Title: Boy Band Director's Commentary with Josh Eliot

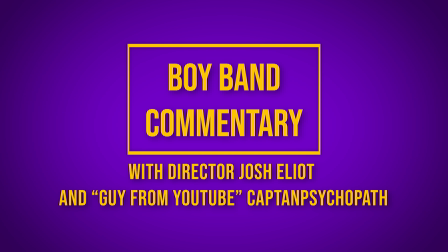Hello everybody, it's me, Captain Psychopath, and... Josh Elliott from Catalina Video. Long retired, but not dead. I mean, you're the director of this very movie, so I'm very excited to have you here.
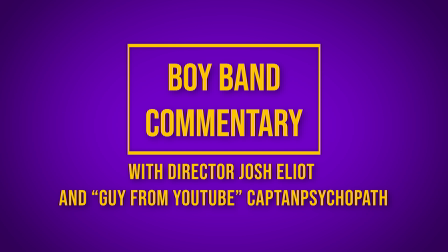Thank you, I'm excited to do this. It'd be fun walking down memory lane. And if you're watching at home, people, we haven't started the movie yet. We will count down from three when we get to that point and we're watching the version on the Catalina collection Neo in case you at home want to sync up with us
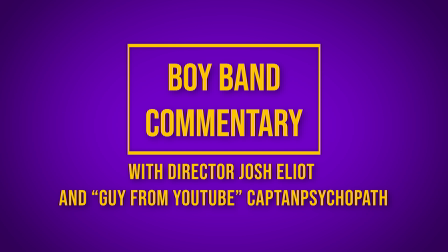starting the video at 29 seconds all right Josh are you ready to get going I'm ready all right on play we're counting down from three okay three two one play play
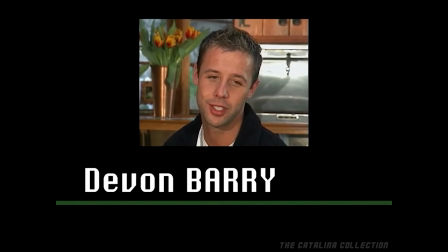now this soundtrack is this sonic seduction or is it just something you had lying around
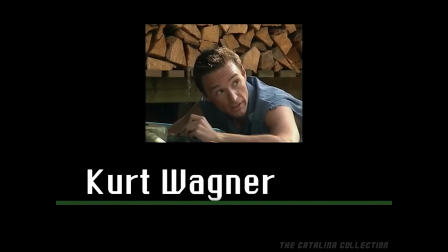no this song was written by sharon kane and a friend of hers
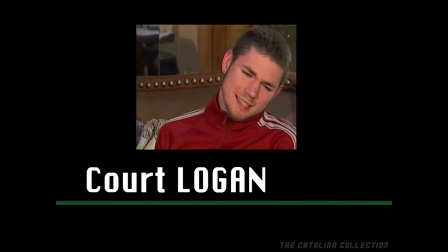unnamed i'm not sure who it is um did the vocals now i'd heard somewhere someone
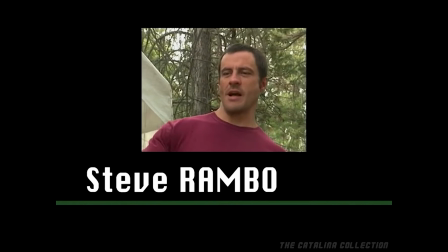had mentioned that it was sonic Seduction and Sharon Kane working together. And to be honest, I, that could have been true.
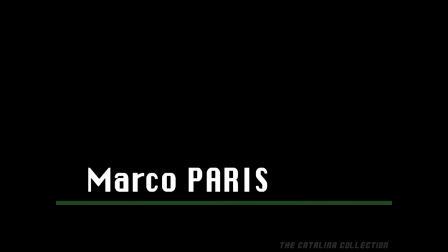I know that there was the male vocal in there and then he kind of, you know, re-looped his voice a number of times to make it sound like a number of guys singing, like a band. Oh, really? It's just one guy? It's just one guy. Yeah. And then he just did different layers to make it sound like the band and, you know, different tones with his voice. And it very well could have been Sonic Seduction, but to be quite honest, I really don't remember. But Sharon Cain wrote it with that person.
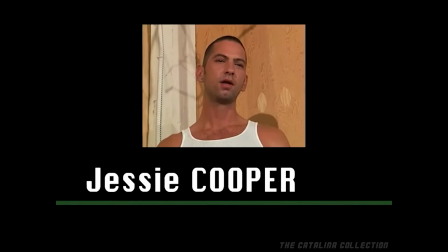I think it says after Steve Rambo makes his introduction, it says music by Sharon Cain and Sonic, but Sonic Seduction is an elusive fellow.
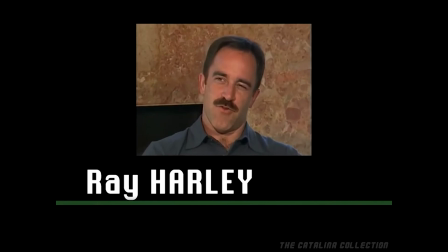Nobody knows who it is, but he made a couple of bangers.
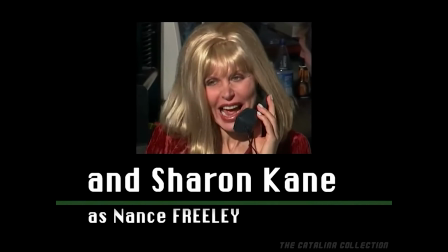Yeah, and Sonic Seduction, the music was by Sonic Seduction, but that would have been the music for the sex scenes and the ambient music. Ah, I see. they're gonna rock and roll you all over oh god you know those stupid
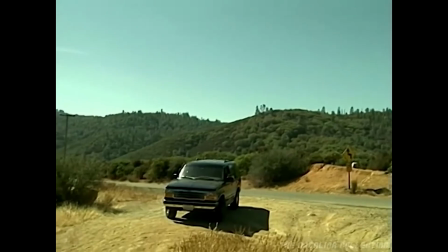sayings i would come up with why does a movie about boy band just start with
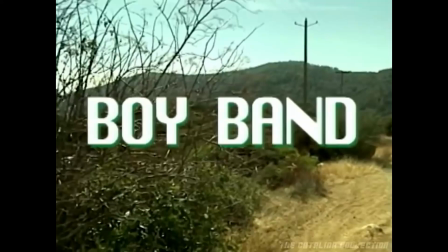a guy out in yosemite i love it but why
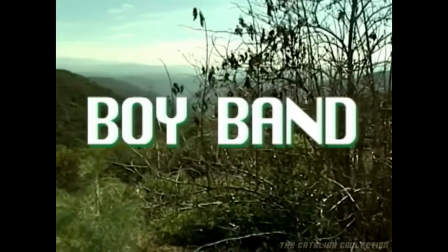well because the whole premise of boy band is that um sharon kane who plays
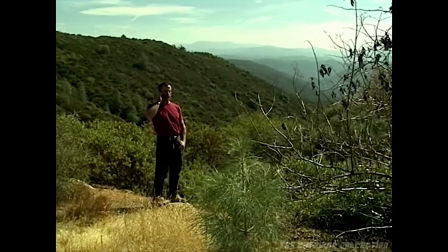nance freely is a neurotic uh music agent and she's
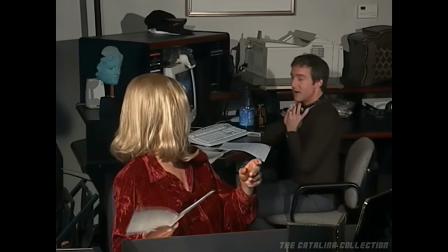looking for someone from the heartland you know what i mean some all-american real
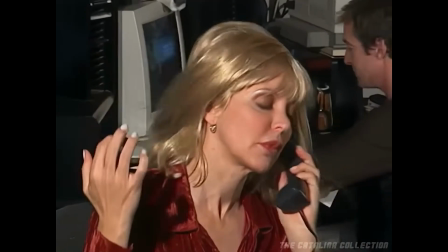country boy real country boy um that can appeal to the masses um
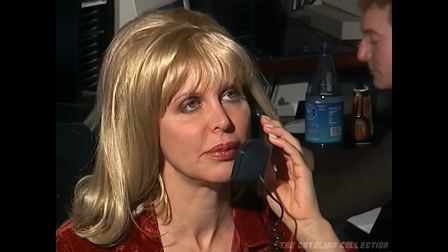that can just um headline this band and that's what he's going he's going to do an
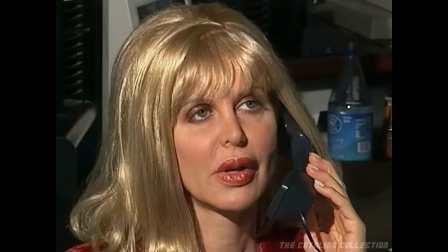interview um with another singer but never makes it there
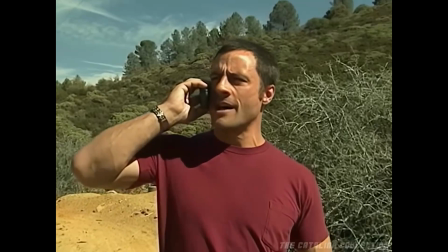um but in the because his car breaks down um you know but in the end he ends up
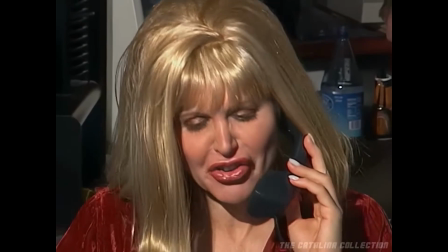through all of his trials and tribulations on this crazy texas chainsaw farm um
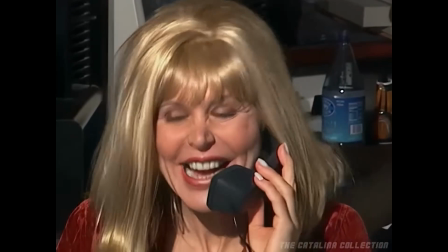ends up finding the perfect you know corn-fed young man to
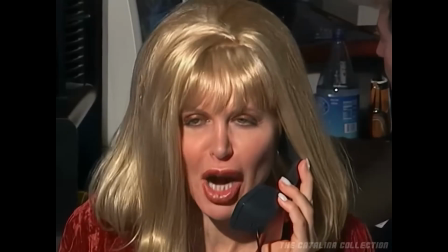lead the band yeah you know life takes you weird places when you're archduke
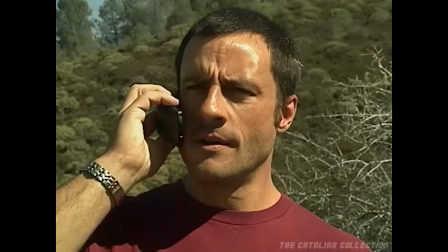I thought that was Fart Puke yeah like isn't the entire reason you named him Art Duke just to make a Fart Puke joke
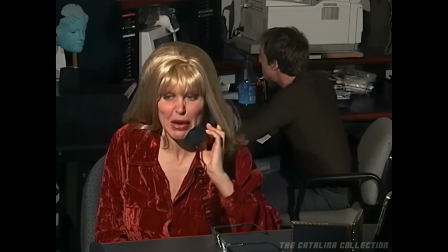yeah I knew I wanted to get the Fart Puke in there in the script so then I just found a name that would match
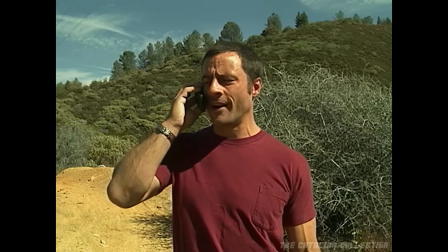I mean it's a good name because Art Duke is I mean on the internet he's grown quite famous
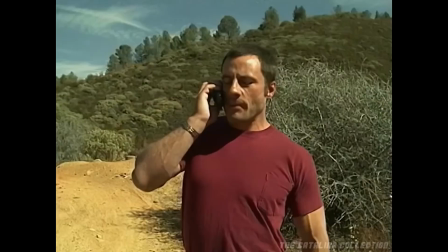but I don't even know what I'm saying but I love the character of Art Duke he just stumbles into the weirdest situation and somehow makes it out.
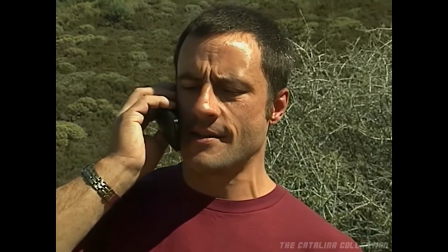Well, you know, and it's kind of like Rambo himself, to be honest.